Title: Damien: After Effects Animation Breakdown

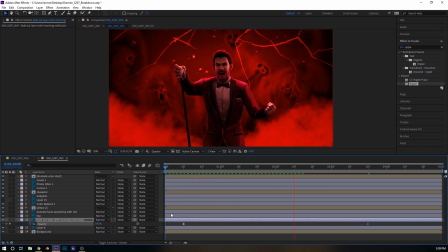244s
And so now we have this really nice effect where the sort of background behind these skulls becomes more intense as the shot goes on. We already have some movement. We have flickering. We have flashing. A little bit of dynamism.
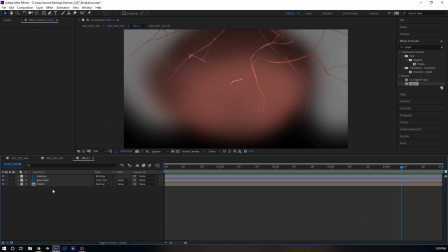262s
All right. And we are going to go into the effect layer, and we have the crack, the shadow, and the glow haze. So the shadow can stay, the glow haze can stay. The crack itself, we want to put some things into. So After Effects has this cool function that lets you generate white noise,
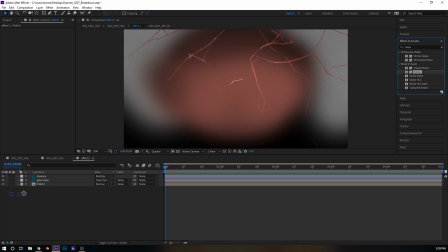278s
and that white noise we're going to use on the crack.
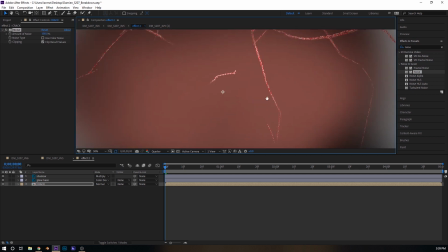282s
So we're going to turn the color noise off, and we're going to turn it up to 100%, and we're just going to hit Shift-0 to render at half frames.
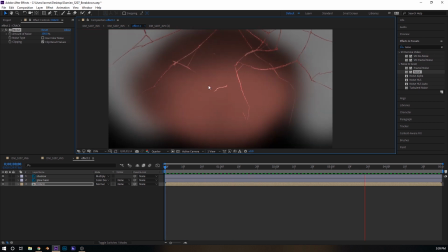292s
And that's a pretty nice effect. So if I move back, we can see that that's going to overlay nicely over everything else.
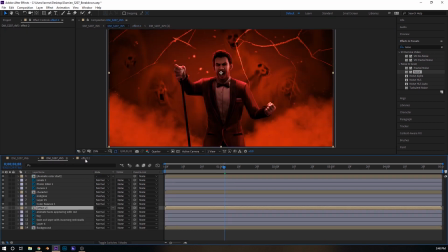300s
So we also want to go back into here.
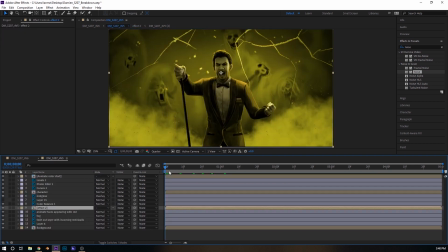305s
We'll close this and take a look at it.
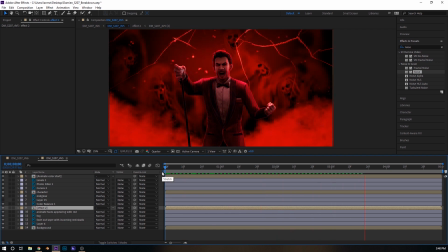So that looks pretty nice. I like that so far. It gives the effect that the screen is broken and there's static behind it. Anything that can't render on the screen because it's not there is static.
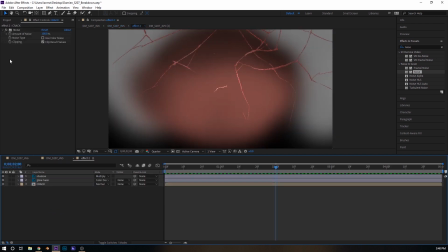325s
So we're going to go into the effect again, and we are actually going to go into our project here and drag in our screen footage.
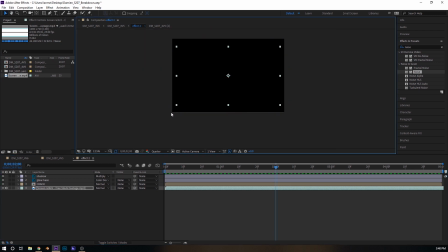331s
Now it's actually smaller than the whole image itself,
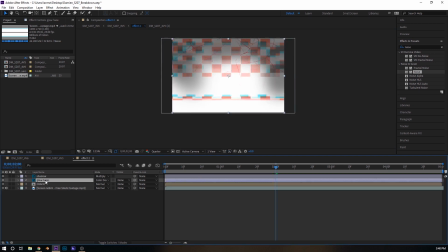336s
because the images we're using for the animation are, click on this.
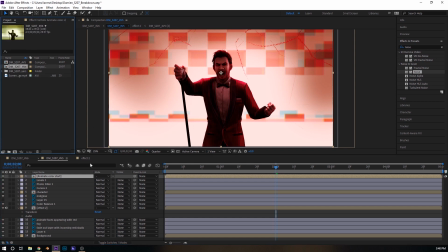342s
They're 3800 by 2530, so we wanted to get as much quality as we could out of the renders.
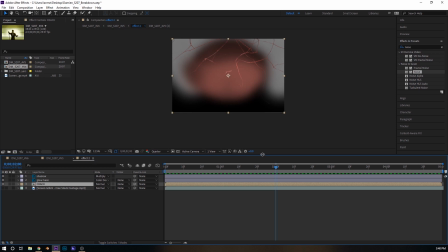350s
And so we're going to turn off the sound and the image for the screen glitch footage effect.
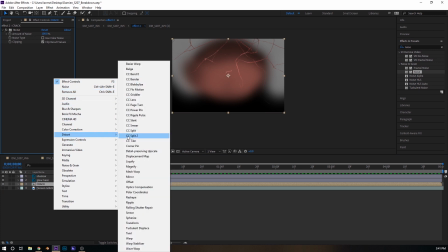356s
And we are going to go into here, we're going to go into distort, and we're going to go into displacement map.
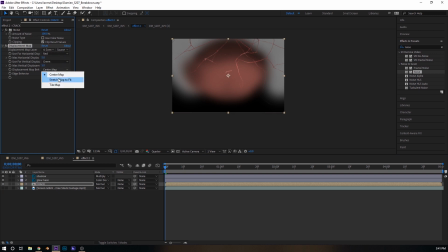361s
And so the displacement map is going to use the screen glitch effect in order to move the crack.
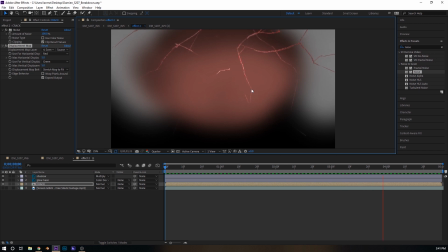371s
And we can already see that the screen itself, the crack itself, is moving in the way that we like. It's jittery, it's uncomfortable, it's sort of unnatural in the way that a lot of technology is, in the way that it moves,
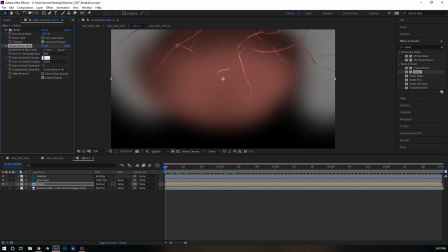384s
especially broken technology. And so we're going to move these down to 2, and we're going to keyframe them right here. And let's open this up, and let's go into those effects and get that displacement map open so we can see where our effects are.
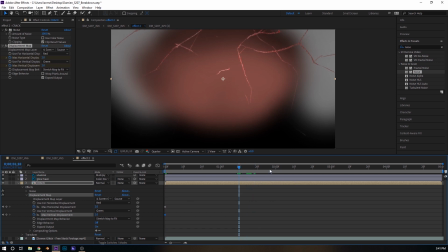399s
So at 2 here, I think a little bit before, we are going to go and put this up to 4. And then a couple frames after that, we're going to put it up to 15, and then back down.
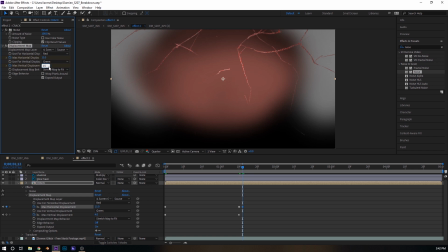416s
Oh, there we go. And then we will just put that back down to 4. We're going to copy this, and we're going to bring it right, let's do right here.
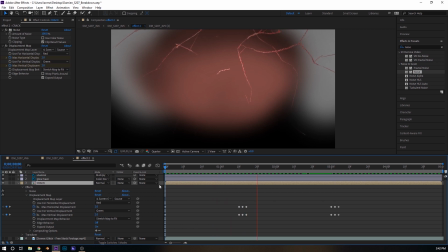434s
What that has done is that it's going to jump. It's going to do a little bit of a jump jitter towards those keyframes and get a little bit more intense.
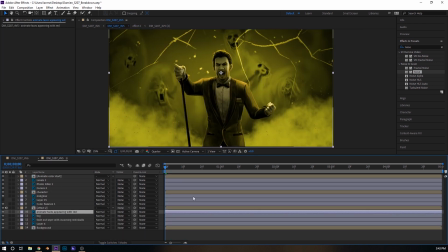444s
Now here comes the fun part.
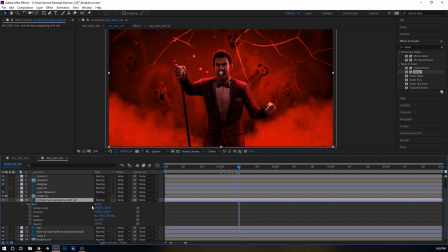446s
So we are going to animate these faces to appear slowly over time behind Mark. So the way I'm going to do that is I am going to mask them out,
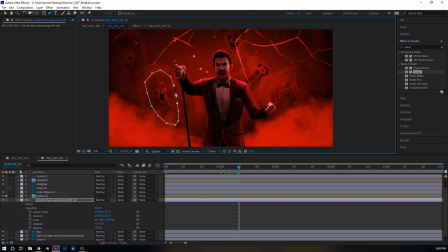461s
and I'm going to use the pen mask tool in order to do this, because I want to capture some of the shapes of these skulls. Just drag that. We don't want it to be too sharp. And let's actually duplicate this layer right now.
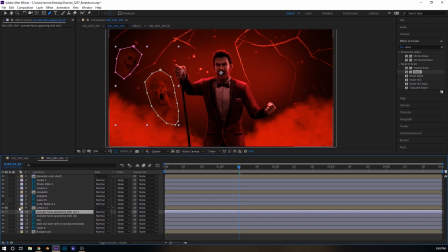Then open it up, and we will just delete the masks here. That way I can see where I'm masking below it.